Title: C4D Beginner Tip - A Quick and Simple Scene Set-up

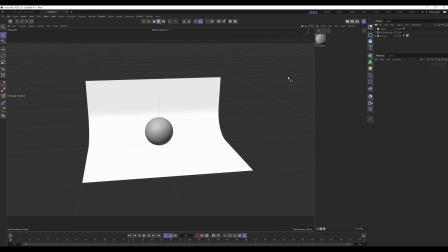748s
I'm going to give it a load of segments, and then I'm just going to check. Yeah, we're quite close to the curve.
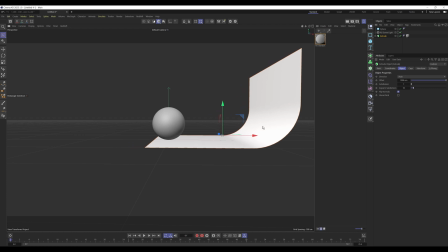754s
We don't want this to be intersecting. We just want this to get rid of the horizon line and give a nice soft background, so we don't want it too close.
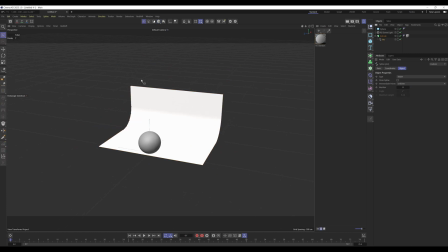762s
Okay, now I'm going to go into the arc again, go into points, and just adjust them so we've got more curtain.
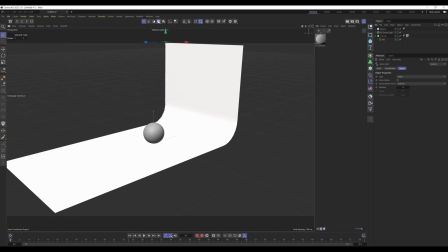769s
I think we might need more at the top, not entirely sure. Okay. Then I'm going to create a camera by just clicking on this camera. I'm going to click this button here, which makes us able to move the camera in the viewport manipulation.
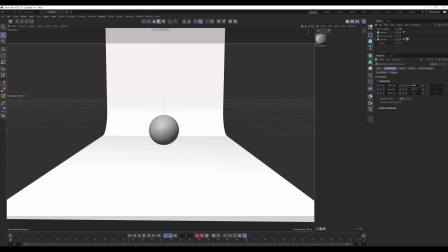785s
Okay, and then I'm going to coordinates and clean up these coordinates. So I'm going to set negative 90, 0, 0.
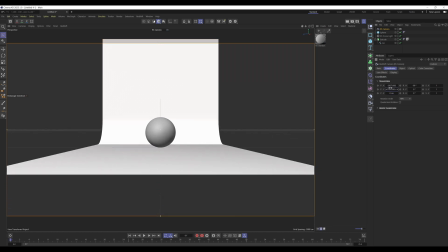794s
And then I'm just going to drop this down a bit until it's somewhat centered.
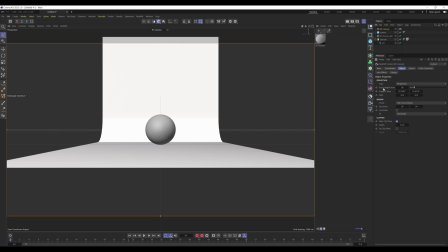798s
Now in the object, I'm going to go into focal length and I'm going to use 70.
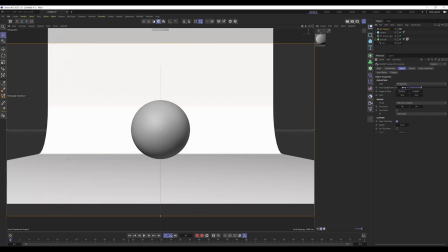804s
Now this is subjective, you can use whatever you want. I'm just using this because we've got some sort of photo studio set open. I thought some sort of portrait lens would be quite appropriate for this. So I'm going to use this.
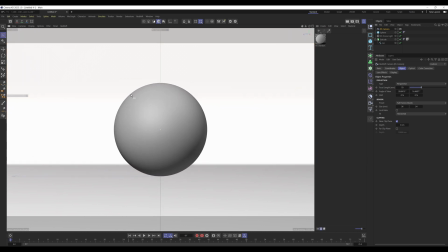815s
I'm going to zoom in a bit, just fill the frame. So we cut off the edges. We might be a bit close to this object actually, but I'm going to use this for example. You can do what you want at this stage. Now good practice is to right click the camera, go to rigging and select protection.
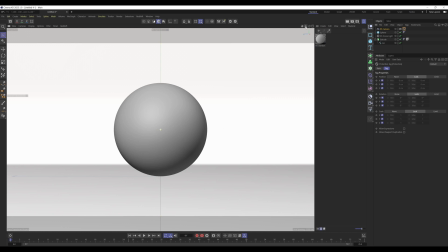831s
What this does is it stops you from accidentally moving the camera, which is very easily done, especially if you're just starting in cinema. So good practice, put this on a camera whenever you don't want it to move.
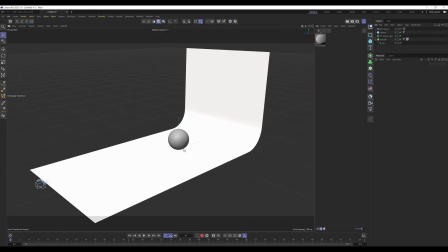843s
Now we're going to click this so we can go back to our default view and everything's looking great.
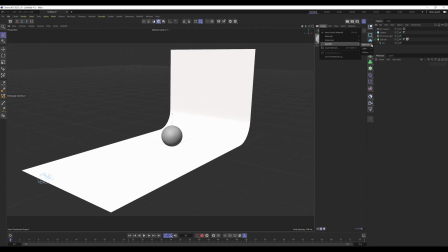849s
I'm going to create another material. Now this one, you can create whatever material you want to create.
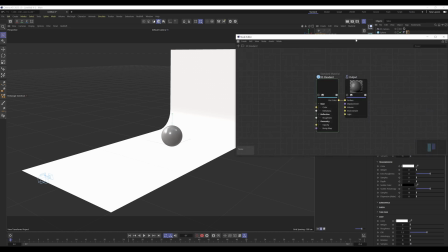855s
I'm going to drag this on the sphere because at this stage, this is down to your preference or whatever you're working with.
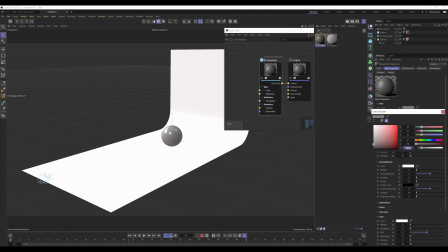863s
I'm going to make this, say, white again. I'm going to give it reflection roughness of about 0.45 maybe. So it's quite rough, but not too rough.
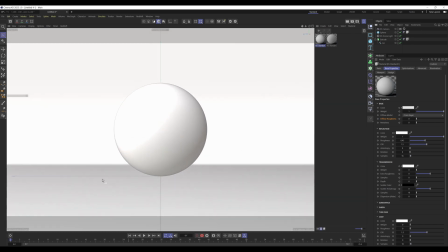878s
Don't really know if that was really a good description, but that's what I'm going to be using. Now, if we're going to here and hit the IPR,
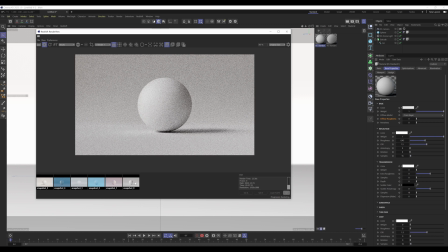887s
we get this, which is not too dissimilar to the render I was showing at the start of the video, just a different scale, maybe a slight bit different. Now you can push this further by adjusting camera settings, like in the lens effects, you've got bloom, flare, things like that.
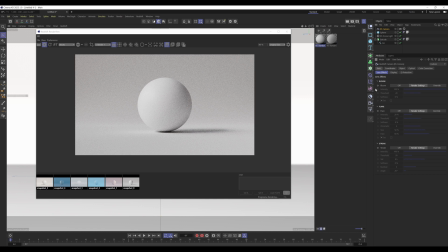904s
You can add other lights under the lights tab here, so you can get some area lights and infinite lights, spotlights and stuff, just to further decorate whatever it is that you're trying to build. But just for a quick view, or like a quick
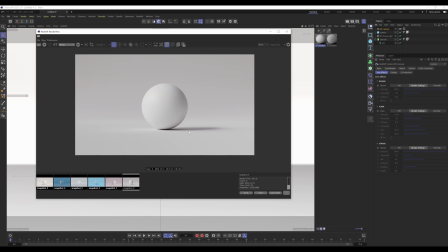921s
way of developing the look of the project or asset that you're building, you know, this setup's really efficient, because all we've done, like, we've just built a backdrop curtain
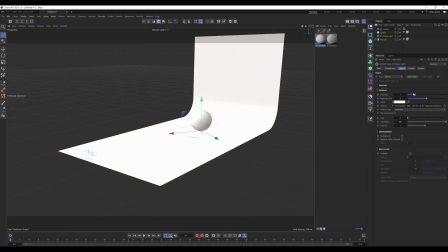933s
and a dome light with a texture in it, and we're already getting some really nice results.
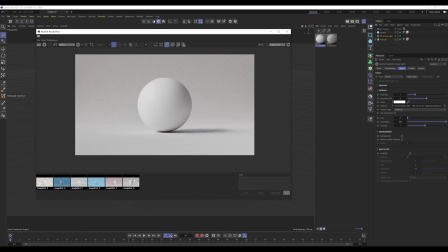939s
So yeah, that was pretty much it. And as you can see, you can just cycle through, change the textures in the HDRI to get completely different moods and looks,
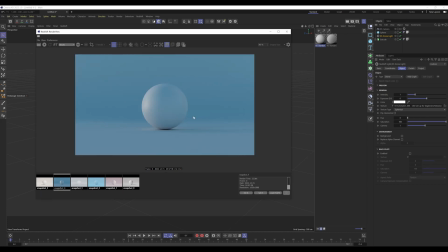949s
and then you can just cycle through these until you get something that you like. You could be like, yep, this is what I want, and then you can develop that scene further. Maybe you can get rid of the backdrop curtain at that stage and build your own interior environment or exterior, whatever it is.
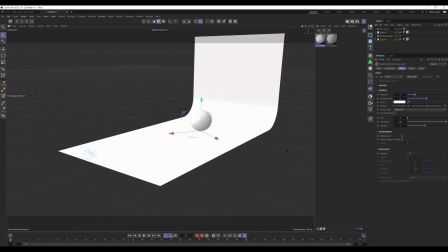962s
So yeah, I hope this helped.
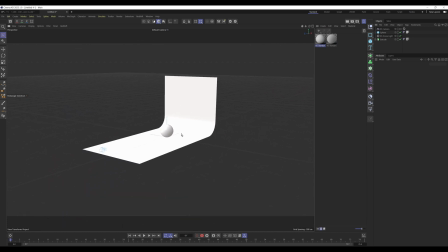966s
If not, let me know in the comments, or if you have any other suggestions or queries or complaints, let me know in the comments and I'll see if I can address them. And yeah, otherwise, I shall see you in the next episode.